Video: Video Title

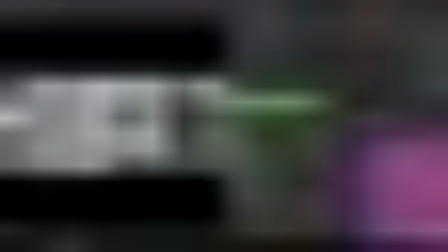[25:28]
And looking at the master grade, I think my character is a little too red.
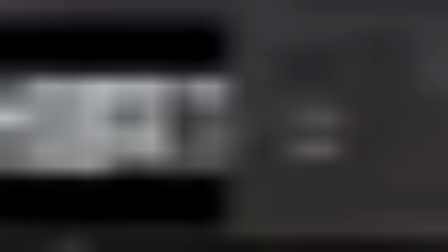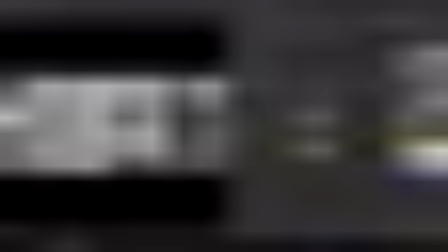[25:43]
So I'll go ahead and go to my gain, and I'll just do it from here.
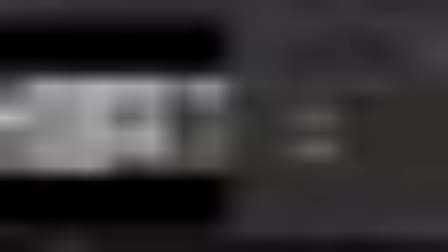[25:49]
Let's set it to let's try to match her color. It's green,
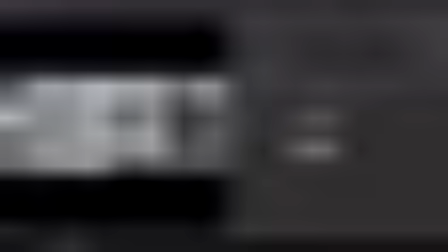[26:06]
so she's a little bit more blue, and
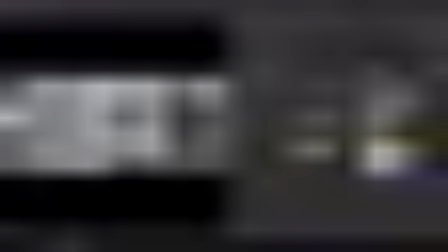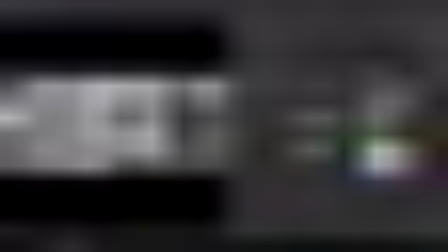[26:30]
just light blue, so that she sits in the scene.
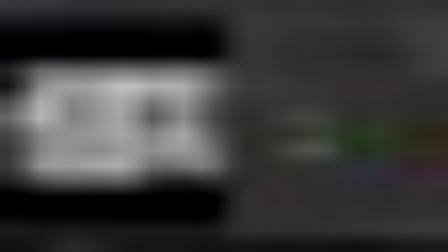[26:37]
So that's a default look, and that's with a color.
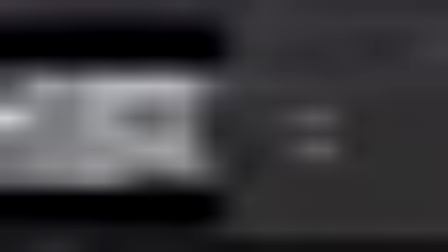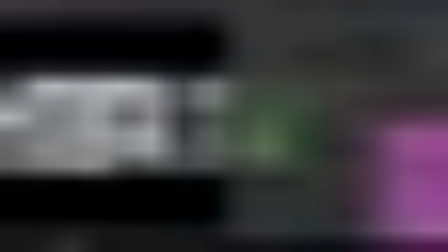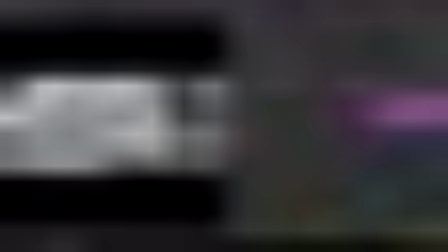[26:57]
And now I'll go ahead and do another 2D lighting, putting a grade node.
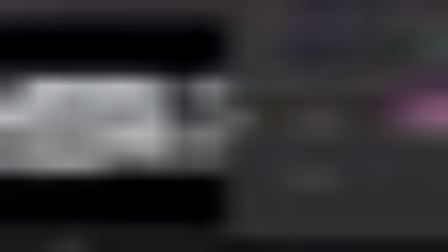[27:13]
This will sort of fake the sunlight.
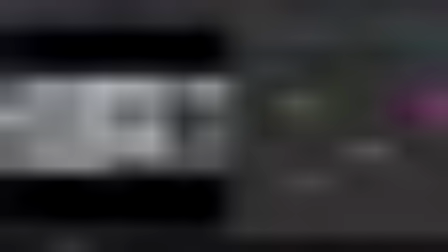[27:26]
I'll go ahead and drop a roto node that will use as mask and make a rectangle,
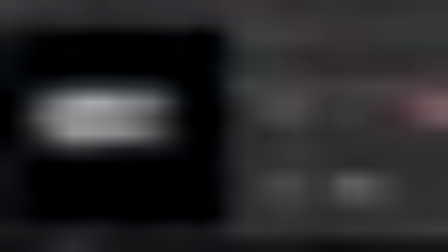[27:37]
so that a little bit of orange lighting is coming from the right side of the scene.
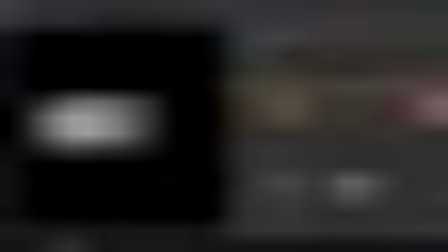[27:46]
There are many things you can do with a comp or shot. If you have control over the shot color, obviously in production they'll give you a color profile,
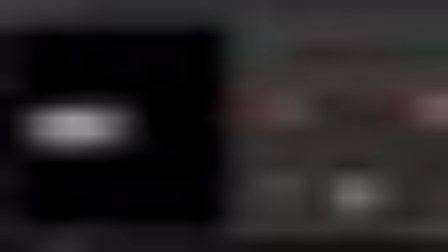[28:01]
and you'll have to match according to that.
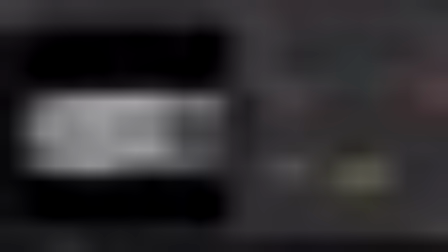[28:10]
Let's go ahead and make it a bit orangey.
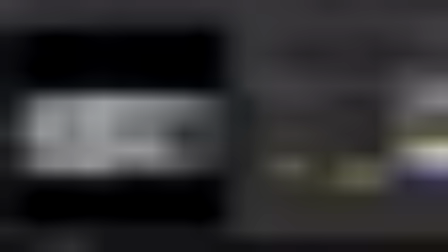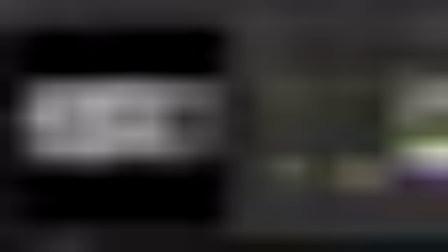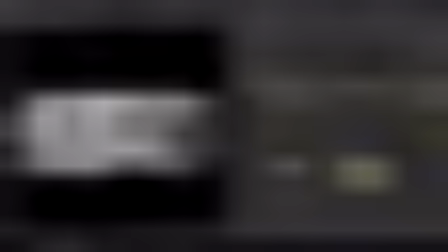[28:30]
And we play with the mask.
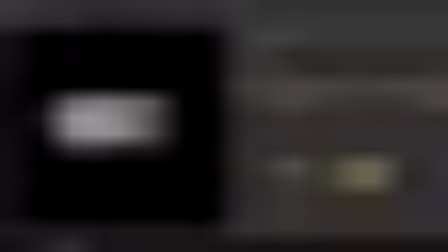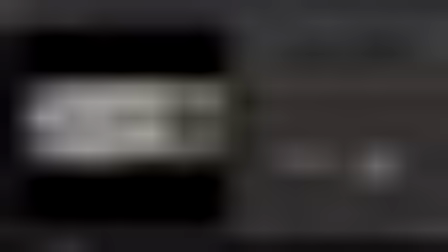[28:43]
And lastly, we can go ahead and play with the mix for blending.
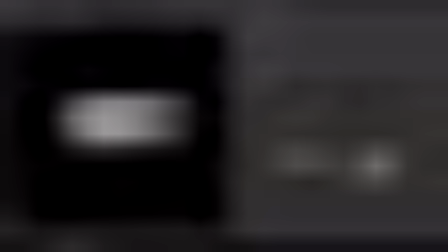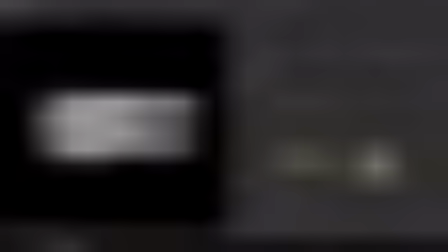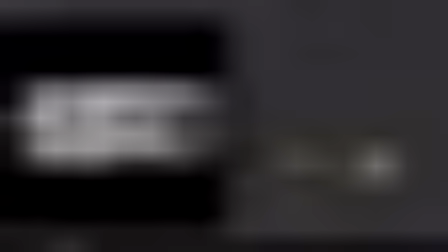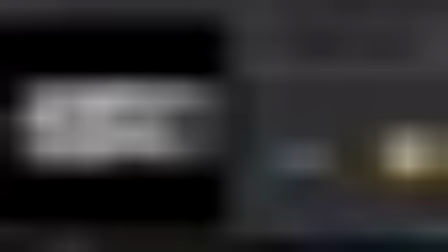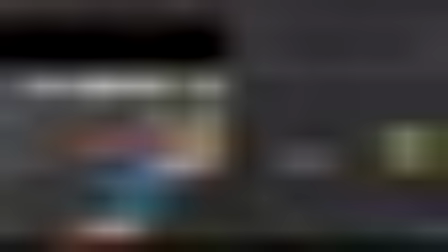[29:24]
And I'm using a film convert, if you don't know that.
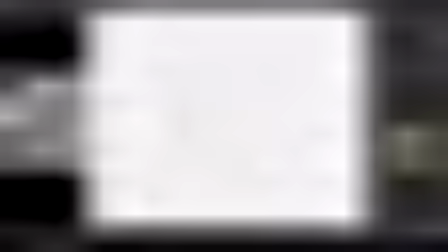[29:33]
For any indie filmmakers,